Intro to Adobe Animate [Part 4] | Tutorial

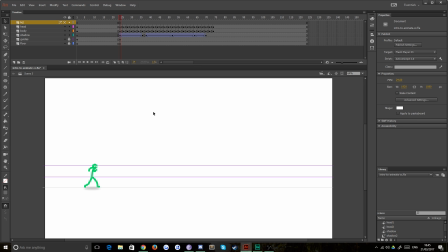0:04 TipTut. Hello everybody and welcome back to TipTut and welcome back to part 4 of Intro to Adobe Animate. Now in the last 3 episodes we have done the following. We've animated this stick man jumping, we've given him a head with a nested timeline within a symbol which makes his eyes blink.
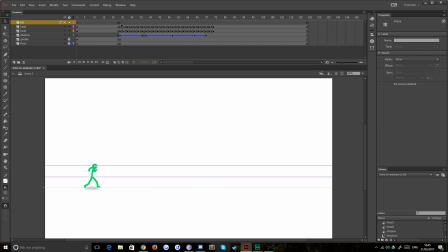0:21 And we've animated a shadow, and doing it in all of so we have used frame by frame animation and we have used motion tweening. Okay, that is great. Now we're going to do a bit more frame by frame animation today, and we're going to do a little bit of effects.
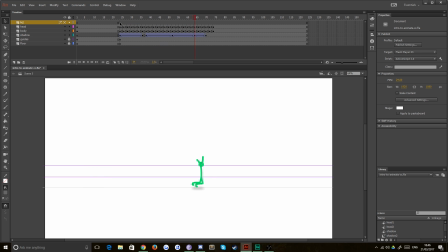0:36 But the first thing we're going to do is I'm going to make something that he is kicking. It makes sense that he's kicking something if he's jumping up there to do so. So I'm just going to bung a new layer in on top of head, and we'll call this one ball. And I'll use this to explain some of the features of squash and stretch.
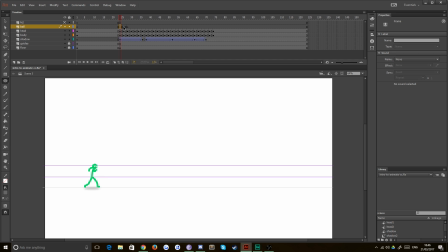0:51 So I'm just going to put in a bunch of blank keyframes here because I think I'm probably going to just animate this frame by drawing it each time rather than with a symbol or anything like that. And I'll show you why. So the first thing you want to do is actually go to the point of impact where you think he's going to actually kick this ball.
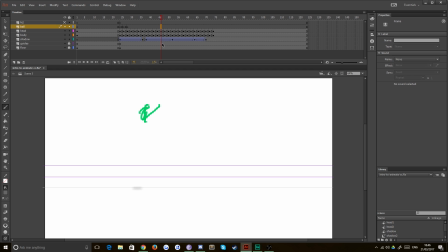1:08 And I think it's probably going to be this frame here. And the reason you want to do that is then because you can determine its trajectory and things like that.
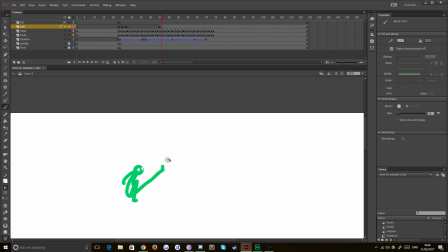1:16 So if he's kicking the ball in this frame, for example,
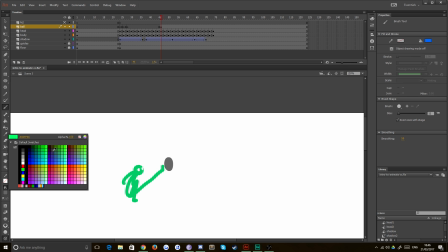1:21 like so, and we won't use a disgusting grey, we'll perhaps use, if our sparks and things might be blue, let's use
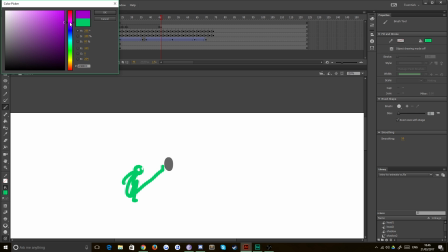1:34 about a nice purple for the ball.
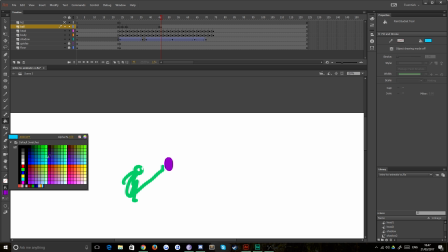1:39 Does that look all right? Green and purple? No, that looks crap. I think it looks crap because it's got too much saturation in it.
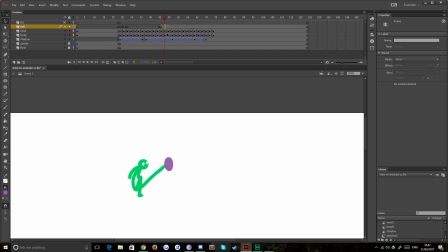1:48 That looks fine. There we go. So we've got our point of impact, which I'm actually going to make an impact.
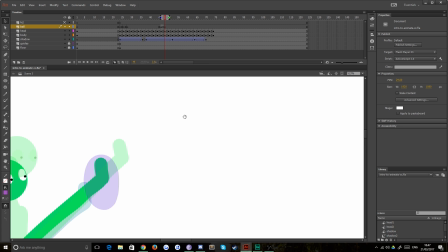1:56 And then we can just pop our onion skin on so we can see our previous frames. Zoom right in and just jump in, get to work.
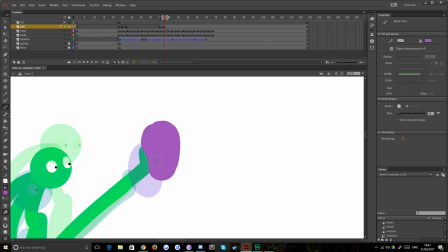2:04 Going to draw the ball squished down on his foot there. And then it's going to launch off.
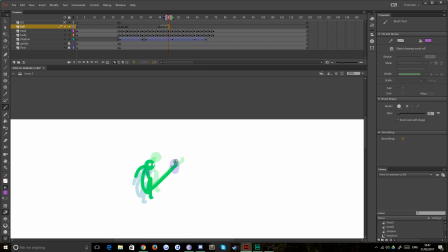2:11 Bam. Pretty quickly because he's kicked it really quite hard. Now you can understand that at the moment it looks like I'm drawing a squishy shape, and that's because this is a concept called squash and stretch.
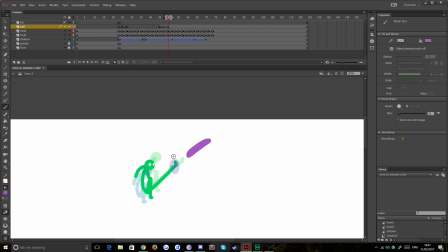2:24 Now obviously he's kicked this ball and I wanted to make it seem like it's a rather soft material, so I've had it form around his foot, but the ball hasn't actually stretched in physical space. When you draw these stretched frames, it just gives the illusion of powerful movement.
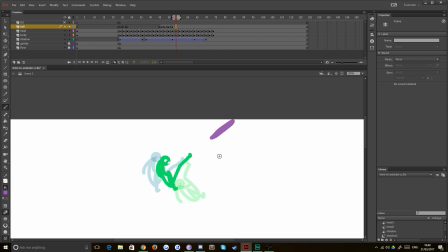2:37 If you were to stretch out an object like this, it gives the illusion, because of the way our eyes work, that the items moving very fast, if that makes sense. Bam, see, bam, just goes. In fact, that's probably one frame too many. We probably want that to be, based on the amount it's stretching, we want that to be even further away.
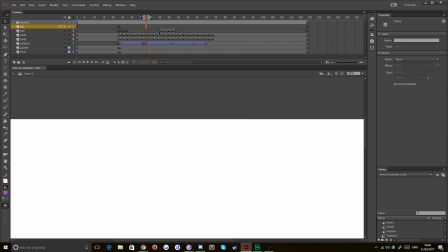2:56 Bam, bam. Yeah, nice one. Okay, so let's draw that preceding frame then.
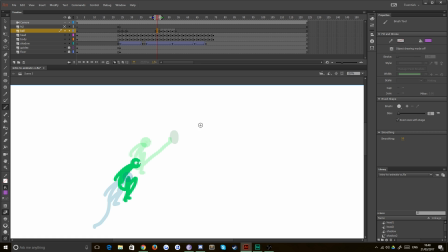3:02 Now we know that here is the point of impact, so we're going to want perhaps the ball to be beginning to arc down. That's maybe a bit too long, but that's okay. We can just press Q to bring up the free transform tools, and we can squish it down a bit.
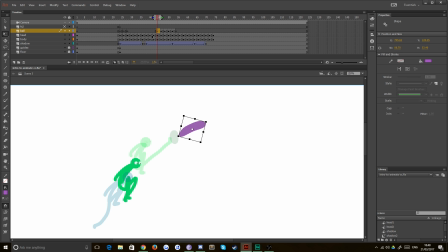3:22 Like so. Now this gives us our trajectory, basically.
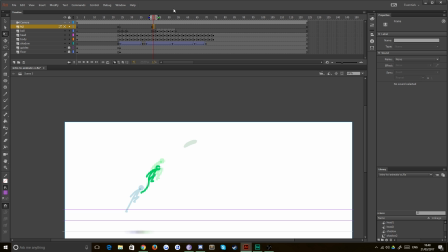3:27 And what I'm going to just quickly do is, if I just zoom out and give myself a bit of a smaller brush, make this layer visible, I can see where this ball is going to have come from, if that makes sense. So based on that drawing, if someone were to have kicked it very hard, maybe it comes from a sort of
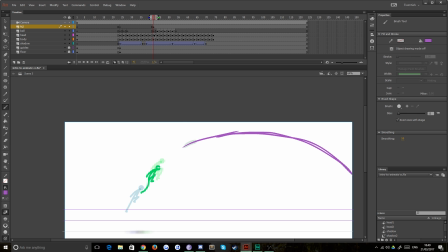3:49 general this way. Like that, maybe. Okay, so I'm just going to make that into a guide layer by hitting the little guide button up here, and I'm going to lock it. I'm going to use that as our guide for where we want the ball to come. Okay, so make sure we've got our brush back, which we do.